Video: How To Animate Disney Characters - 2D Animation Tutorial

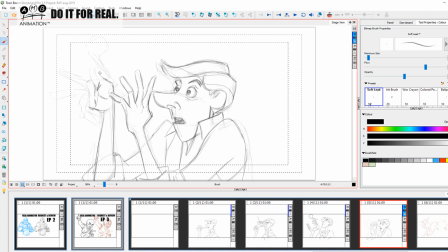(78:17)
You'll see against the graphic shapes that he has of the fingers and the thumb and all that, just a square hair and all that like that, if we balance it with these nice creases and folds inside the hand,
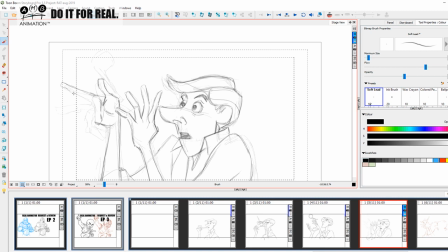(78:30)
we get a really appealing, nice looking hand. Okay, see, look, that we got a almost square like thing there, and then we're just gonna put a lump there and then bring it straight and then curl it off there. We get this nice crease. Now we can play with the angle.
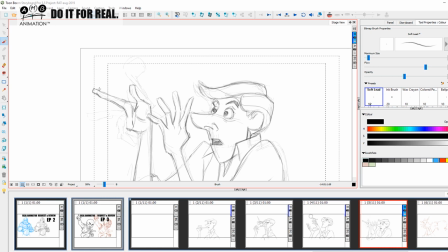(78:47)
So even though this finger is longer, right, we're gonna bring the angle in slightly because we're gonna foreshorten now. What we're gonna do is we're gonna just create a shape like this, bring the angle in, but we're gonna start creating round kind of cutoff shapes inside to kind of foreshorten that,
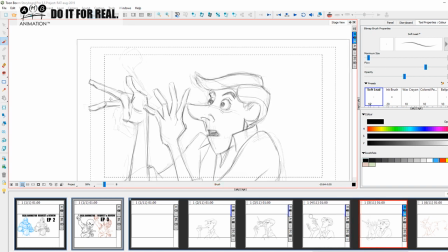(79:06)
to really give that finger some foreshortening. And again, similarly, we're gonna show the head of the knuckle here, okay? And then we're just going to come in and make a nice little circle in here, kind of like square-like circle in here, and just put these lines here to add some foreshortening.
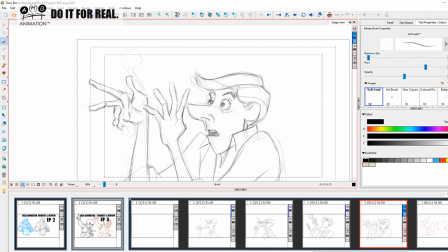(79:26)
It's just a genius. Genius. This guy's hands, he's just absolute genius. Okay, and then we're just going to bring this one off here to cut that off, to give us a nice kind of appealing hand shapes going on in there like that. Right.
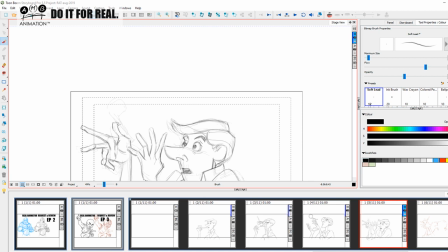(79:44)
What we're also going to do is we're going to bring the pipe We're going to look at the pipe. We're going to look at the arc of that pipe. It's going to, just like the pendulum swinging and slowing on one side, we're going to keep it. We're going to favor this up position. We're just going to change the angle of the pipe.
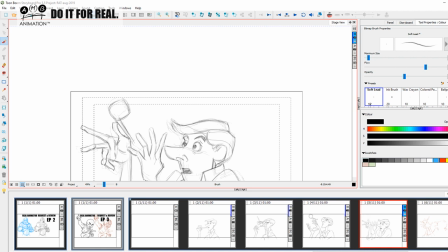(80:02)
Notice how the negative space is in relation to the thumb is just beautiful. That's one thing I'm getting into. If you want to get into the mind of where I am currently at right now in my own personal animation development rather than what I'm teaching you,
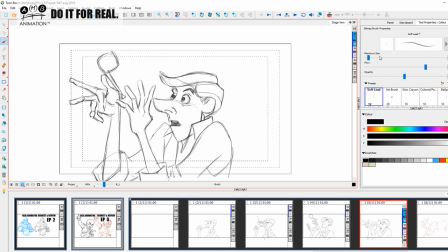(80:19)
I'm looking at negative, let's just change the opacity of that to about 50. I'm looking at negative space, okay, in shapes.
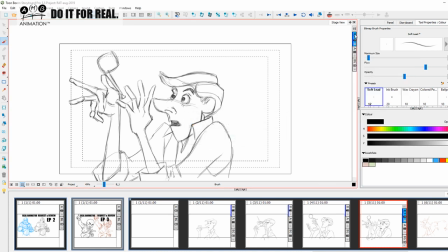(80:35)
That's what I'm doing. I'm looking at negative space in shapes. Okay, so we're gonna have that as B, right? Okay, so here's what we've got at the moment. Right, so we've got this kind of thing happening.
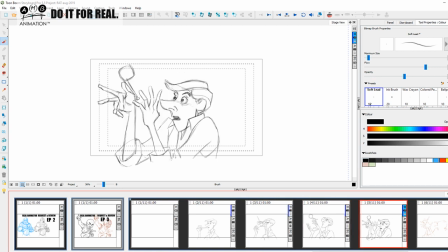(80:54)
Right, so let's move on. Let's just see what's going on in the chat. We are 1 hour, 20 minutes in.
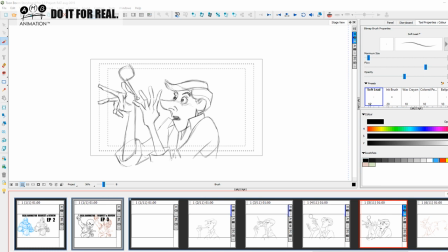(81:10)
Not much. I guess, you know, we've got 26 people watching, 26 dedicated animators watching. I guess not that many people are so interested in what's going on, but that's okay. I've gotten used to that in real animator training. As I like to say,
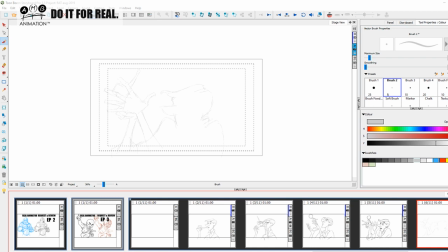(81:32)
to many people who do their work and are perhaps frustrated about we live in a world of social media, and it took me a long time to understand this,
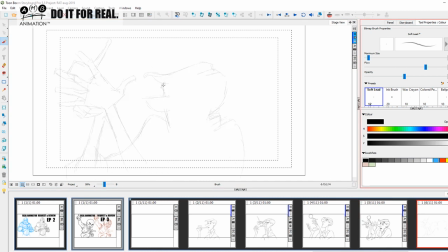(81:49)
and this is why I'm totally comfortable with where I am at the moment in terms of what I do with real animator training and who I connect with and my audience. And so a little advice for people out there who are frustrated if they're trying to build an Instagram or something like that.
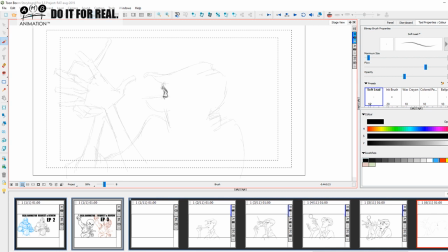(82:08)
You got to understand what it is and who you're communicating with. And once you understand that, then you're going to have a better perspective on why things are the way they are. Okay?